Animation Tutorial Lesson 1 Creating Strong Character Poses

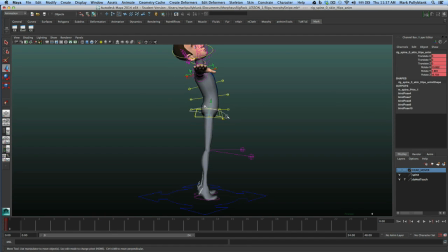You can also take this, and you want to be careful with it, but you can take this hip controller again and push it forward a little bit, and you can make you can start making it an even more interesting stretchy pose.
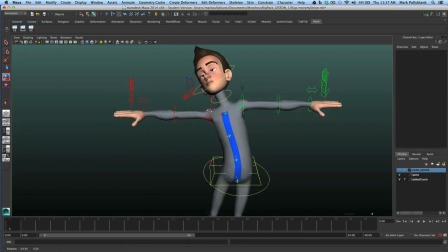All right, so now the arms. Now, this guy here I don't really use. It's a translatable shoulder control, and the reason why I don't use that is because our shoulders don't really move like that. I use this one instead because our shoulders roll when they go up. So let's roll that up.
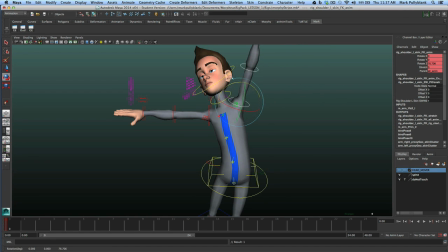Let's roll this up. Get a nice stretch.
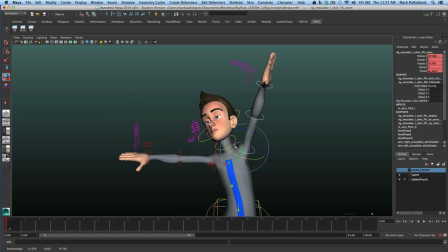Rotate it around a little bit. Can't go too far. Rotate this hand.
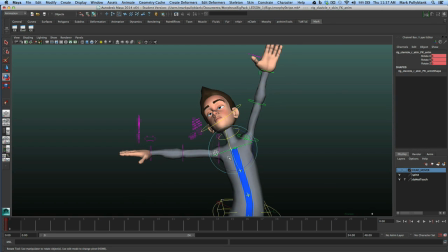And now let's get this one. I'm going to rotate this shoulder back a little bit.
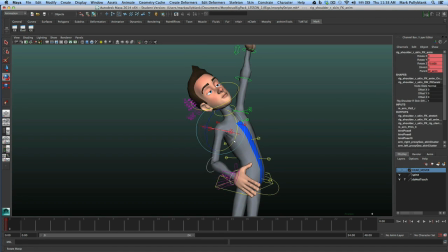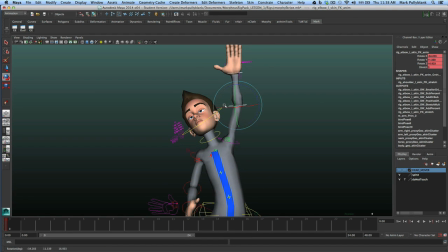Get this elbow over slightly.
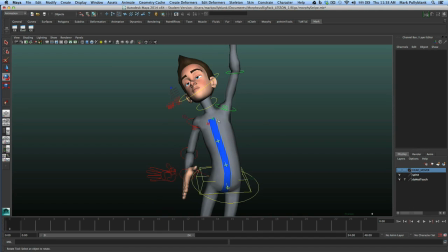We're starting to get a nice look here.
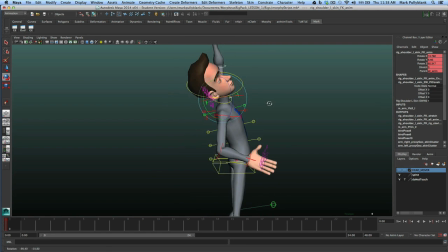The shoulders on Morpheus, at this point, I think the next version of Morpheus, they're getting that sorted out, but the shoulders right now are a little bit tricky. They're just a bit clunky. Well, I'm not worried about the face right now, because if the pose can sell it, then the
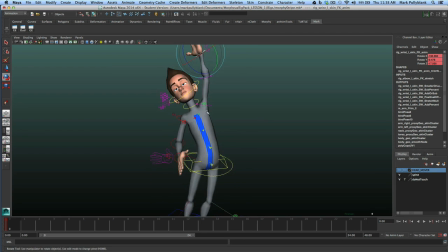face is just sort of like icing. Now, the hands. Let's take a quick look at the hands.
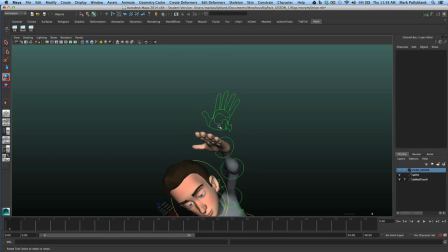So the first thing I like to do when posing a hand is I grab this middle section here.
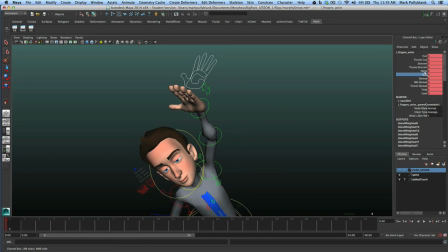And I like to, there's these two controllers right here called relax and cup. And so I'm going to go into relax a little bit and see what I get there. And it just gives us, I find Morpheus's hands, you know, they're kind of really blocky here. So I'd like to go in here and just sort of break up the shape of that hand a little bit. Like that.
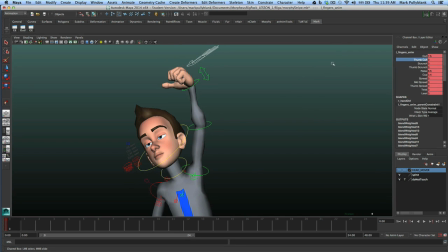And then we can go in and curl those fingers in. And the thumb also is a little bit tricky with Morpheus, but we can get there.
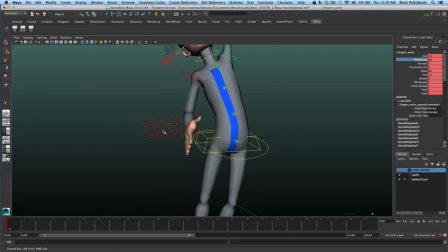There we go. And then let's do the same thing with this hand. Let's select the middle section. Let's go relax. Let's see. Yep. Let's go cup. Let's go curl. Let's go thumb curl. There we go.
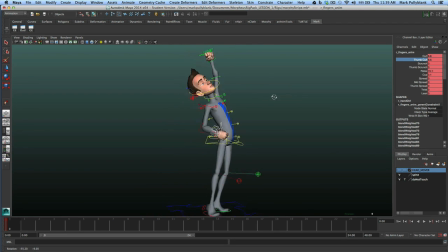So I'm excited. Somewhat excited. Let's do our check. Let's say, here's our pose here. So let's go through our check. Well, I didn't have any reference. I pulled it out of my head. So I failed the first check on my checklist. Whoops. Okay, let's look at my line of action. Do I have a clear line of action? I feel I do.
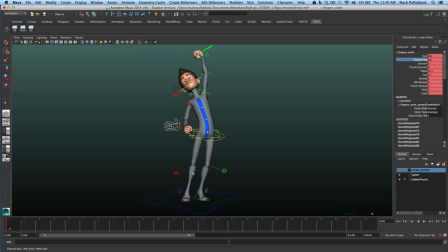Coming all the way through down to the body. It's nice and clear. I got a stretch on one side. I got compression on the other. I'm happy with it. What else we got here? Next is silhouette. Well, how does my silhouette look? Let's just turn off these NURBS curves and turn off this light. Well, that's a pretty clear silhouette, I think.
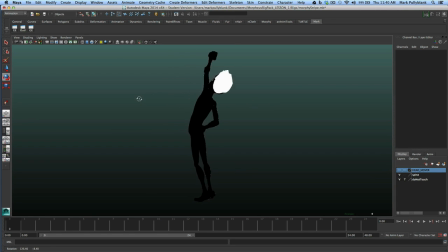If I rotate around, looks pretty good. Yep. I think that reads. I got some negative space here. If I move this way, that silhouette's not as strong. But here the silhouette's quite strong.
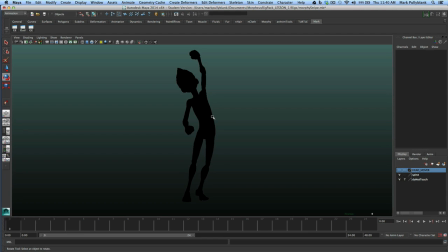A little bit of a bump here I don't like, but that's more of a rig issue and less of a posing issue. It's hard to get that ironed out there. Twinning, do I have any twinning? Nope. I think my twinning is fine. Everything is, you know, I got asymmetry throughout, which is good.
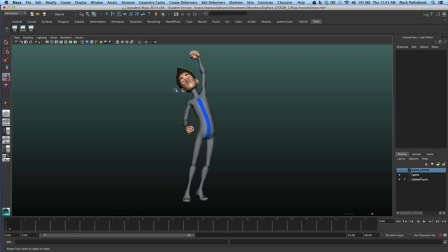The eyes are twinning. The eyebrows are twinning. I could break that up, but I'm not worried about that right now. Balance, how's my balance? It's pushed, but it still feels real. Feels like he's not going to tip over. It feels like he's unbalanced on the side, from the side. He's imbalanced from the front.